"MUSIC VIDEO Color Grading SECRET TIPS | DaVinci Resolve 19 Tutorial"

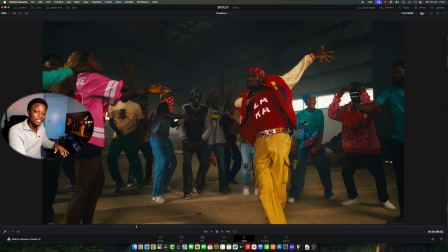(12:21)
English is hard, guys. So I swung the blues into this kind of teal, just so it doesn't look flat, like it doesn't look blue, you know, it looks a bit different. Then I'll look at somebody else, like come here and say, okay, hope that's not affecting and destroying stuff.
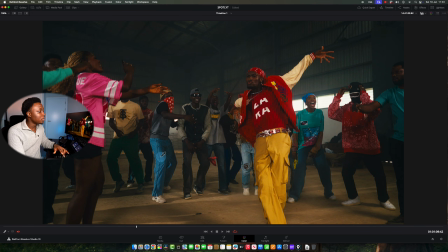(12:36)
It's not destroying stuff. I come here, I look at this guy's stuff, I'm like, okay, this is better. So that's me focusing, narrow vision, like tunnel vision, just looking at one color at a time, seeing what it does, making sure that it doesn't destroy things before I move on to other stuff.
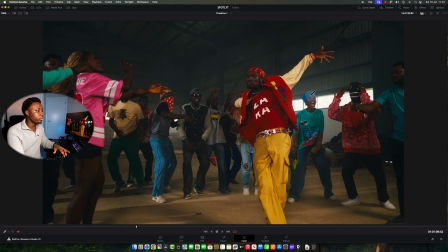(12:50)
So I'm done here. I'm done looking at the blues. I'm like, okay, the blues are still very nice and inked at.
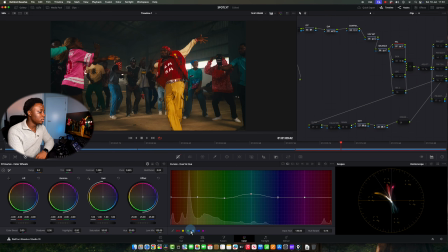(12:56)
And all I did was, you know, I came here to my hue versus hue. I pushed my blue and I pushed towards, you know, some of cyan. I went ahead and I came to my hue versus saturation. And I said, okay, you know what colors do I want to push out more? Do I want to like pump, you know, give more color? So first thing I did was like my reds.
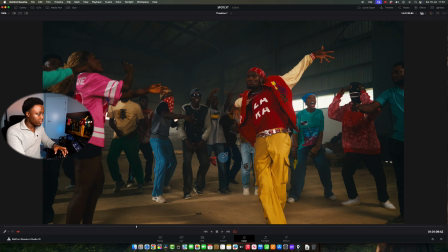(13:14)
My reds were like bothering me so much. So if I disable now, if you look at the focus on the reds now, look at this guy's red. And now, so I desaturated it a bit. I took the saturation down because I didn't want it to be too colorful. So I took saturation down. Then I increased saturation of the yellow because this guy's yellow wasn't giving.
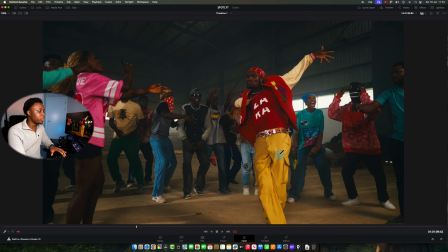(13:33)
It was looking cartoon-ish, and I wanted it to like have some, you know, more denser color. So I took the saturation up, and you can see here, see what he's wearing here, see, and look at this place also. It's almost like there's nothing much going on.
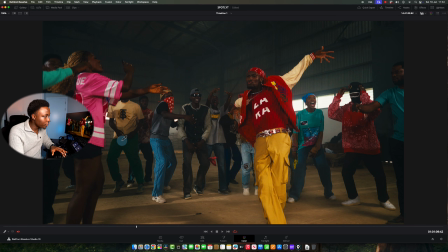(13:47)
But so your job for music videos is to try to enhance colors, like just give it some love and juice and keep looking at it, making sure that nothing is destroyed while you're doing that.
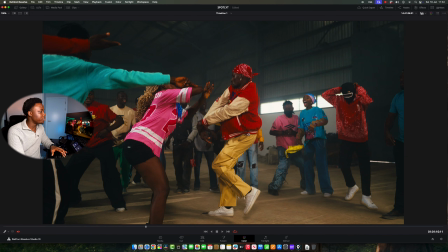(13:55)
You know, look at this guy's red. Look here and see before it was just had that bright red that was just a bit distracting. So just a little bit of, you know, just show some love and people will be grateful.
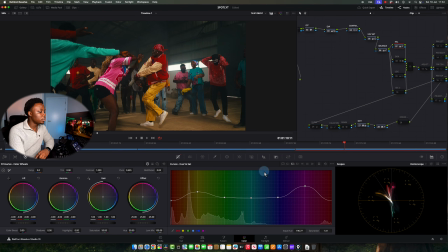(14:07)
Then I noticed that this lady was wearing something, you know, I think this is pink. I'll call it pink, yeah.
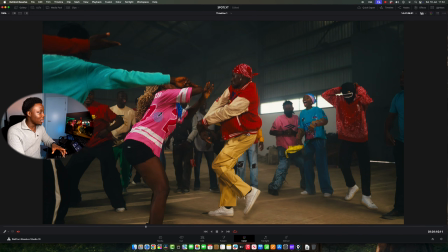(14:12)
And I looked at that color also and I tried to like give it some just little saturation, you know. Look at this guy also, saturation. Look at this scarf. Look at this greenish kind of, you know, almost greenish yellow. I wanted to push it towards orange. So I made sure that everything comes to this, you know.
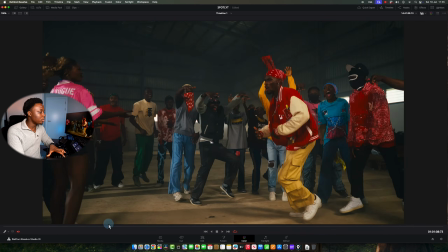(14:31)
There's another person that I was looking at while I was doing this. And it was this lady that was wearing, yeah, this lady here.
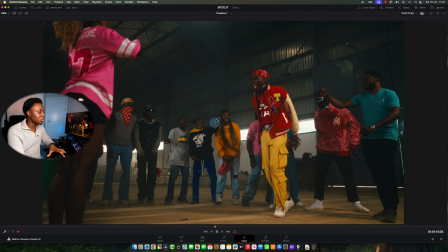(14:38)
She was wearing like this sweater. So look at it. This is before. This was what it looked like. It was okay, but it just didn't command. The color wasn't punchy. So when I swung it, it became this. You know, it gives it that dense color. And I was very open to, because some directors would like it, but they will want it a little like in the middle.
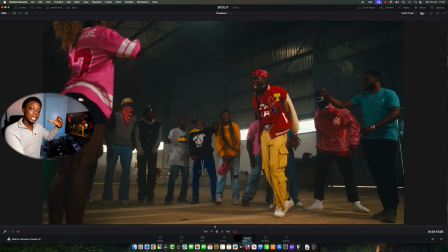(14:58)
They want it less dense. I prefer to punch it, and then they say, please take it down a little bit, than to not punch it enough. And then they'll be like, it's not looking, because people love colors, they love things to pump, and that's what your job is, to paint things for them.
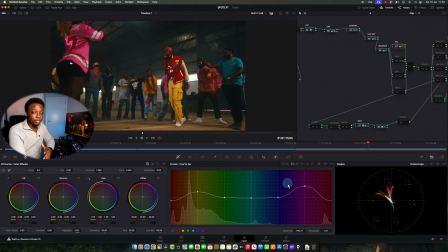(15:12)
So I pumped it, and I told the director, I'm open to you stepping things back. And then initially he said, yeah, I think it's a bit dense. Then later he said, I've watched it again and I love it. It's great. I don't think it's too dense.
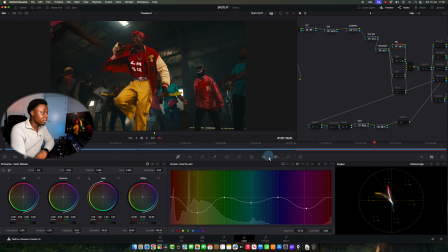(15:24)
So after that, I came to the hue versus luminance, and that's where I did actually most of the crazy things, because if I reset this now, you will see what happens with the colors.
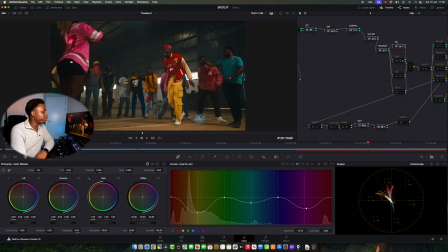(15:33)
Because what you're seeing is not necessarily saturation, it's making colors denser. Because if you look at the saturation bits, if you come here, you see that the only things I popped saturation-wise was this pink, and then this guy is, carton color, or let's say yellow trouser and whatever she's wearing.
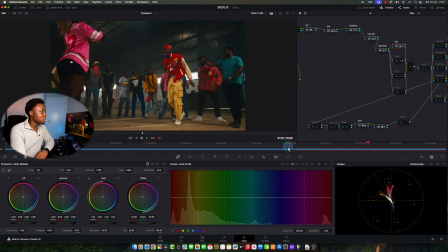(15:51)
If I reset that, let me reset that, you see, I reset that, like I said, that there's not much difference, because saturation sometimes is not necessarily what makes color pop. What makes color pop is sometimes the perceived brightness of that color. So when things are darker, they look more colorful, they look more saturation. When things are brighter, they look less saturated. It's just how we see things. Darker colors punch more, they feel punchier, they feel stronger, and that's because they look denser.
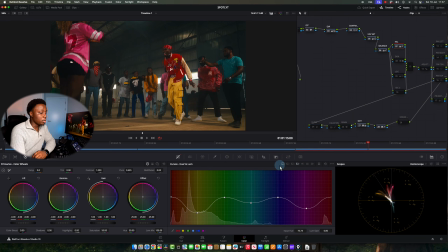(16:20)
So knowing that was what I needed to like create perceived saturation, because people will tell you, oh, make it saturated, and you can easily go there and pump saturation up and you will look ugly.